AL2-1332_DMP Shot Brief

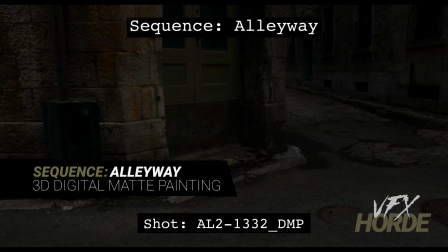[0:03]
This is Garrett Fry, the Alleyway sequence lead for 3D digital map painting, and we are taking a look at shot 1332.
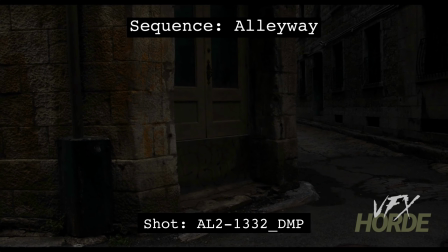[0:11]
So let's go ahead and play that. We start down low and then we end high on this door. So there's a bunch of different things that need to be done for this shot, one of which is putting, some dirt or some garbage and stuff in this area right here,
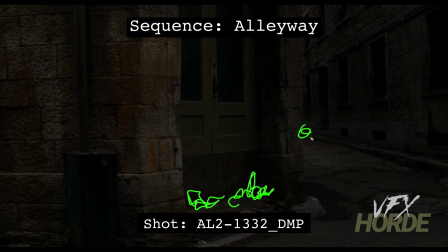[0:27]
and then put some garbage along this side here. You will want to be careful, though, that when you're putting garbage in this area,
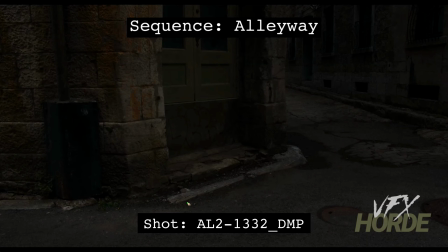[0:37]
that there's so much like awesomeness going on with the plate right here that you can just put little select pieces there, because if you put a big like trash bag right there, you're taking out one of the really interesting parts of the shot.
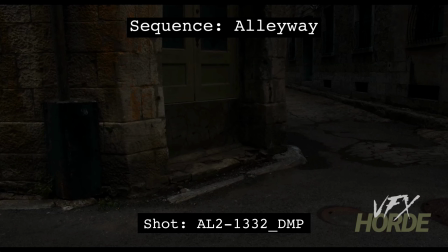[0:52]
So you want to just put little things in there and not, kind of take over that area with something big.
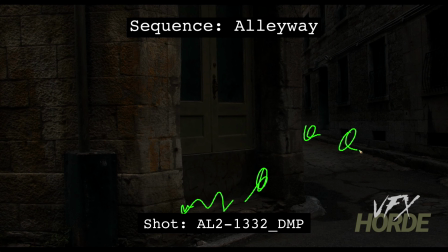[1:00]
So you have your little garbage pieces in here, garbage up and down, and then the muck that happens with that. And then we'll want to put some light in this, like some faint shapes of light.
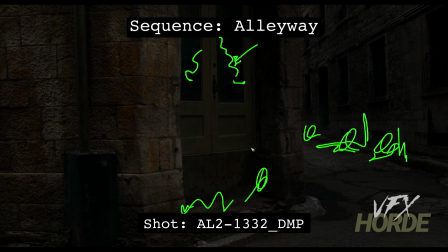[1:16]
So it's going to be a little more than the other shots because this shot 1332 and 1331 both have continuity with each other. So in 1331, if you've watched that,
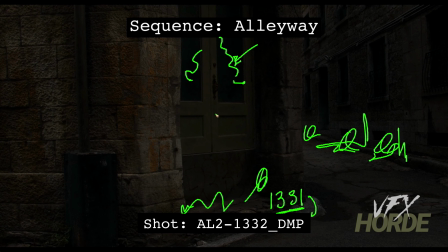[1:31]
we talked about this area having a bit more light and having some kind of nondescript shapes back there. So it's a little more than just dim light. And our garbage piles can change because it's on a different day. So these two are on the same day.
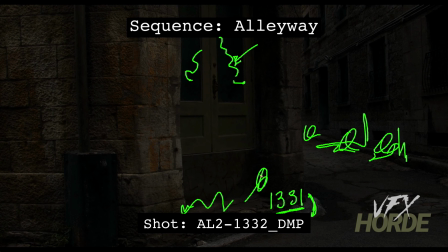[1:49]
The other ones in this sequence are on a different day, and so we can have different garbage piles, and that's completely fine. And then a different treatment for this this window right here. What we will need to keep the same, though, is this doorway.
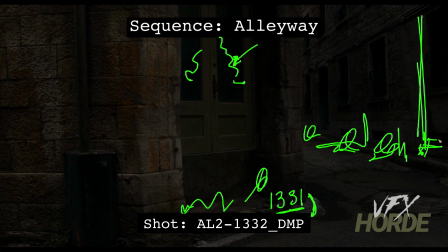[2:06]
This doorway will have to have continuity with all the ones that are in this location, because that physically won't change if there's a time of day, or different day change.
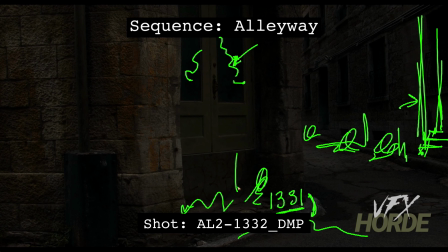[2:20]
So something that you'll want to do is maybe have some muck and grime coming out of this doorway here, and then kind of pooling onto the ground right here, because we do look at the ground first and then we look up,
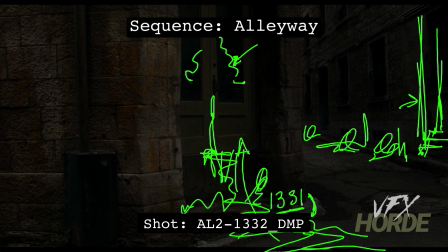[2:35]
and so that would be the motivating factors to say, hey, look at all this grime down here. Hey, let's look up at this doorway and we'll see something there. So to have grime coming out of here and then have these nondescript shapes back here will be really interesting for this shot.
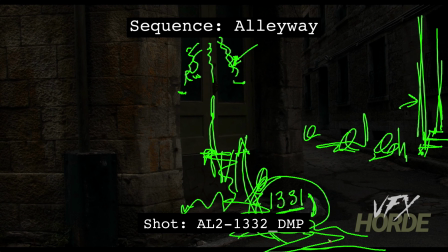[2:52]
But remember, you need to have continuity between those two shots.
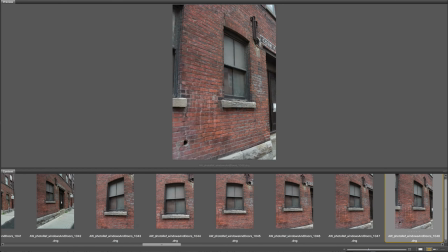[2:55]
With over 4 gigs of image reference in the library, there's a lot to go through before you get started in the sequence.
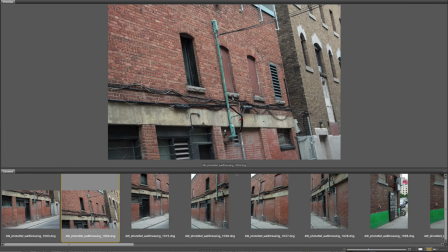[3:01]
Make sure you play around and experiment with the photography before you commit yourself to the work on the final matte painting.
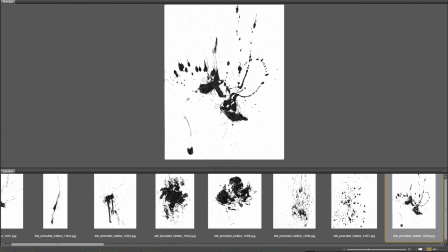[3:07]
All the images are camera raw, so you have a lot of range to play with.
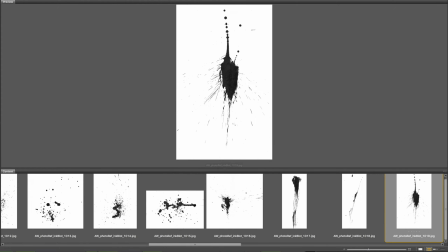[3:12]
Good luck.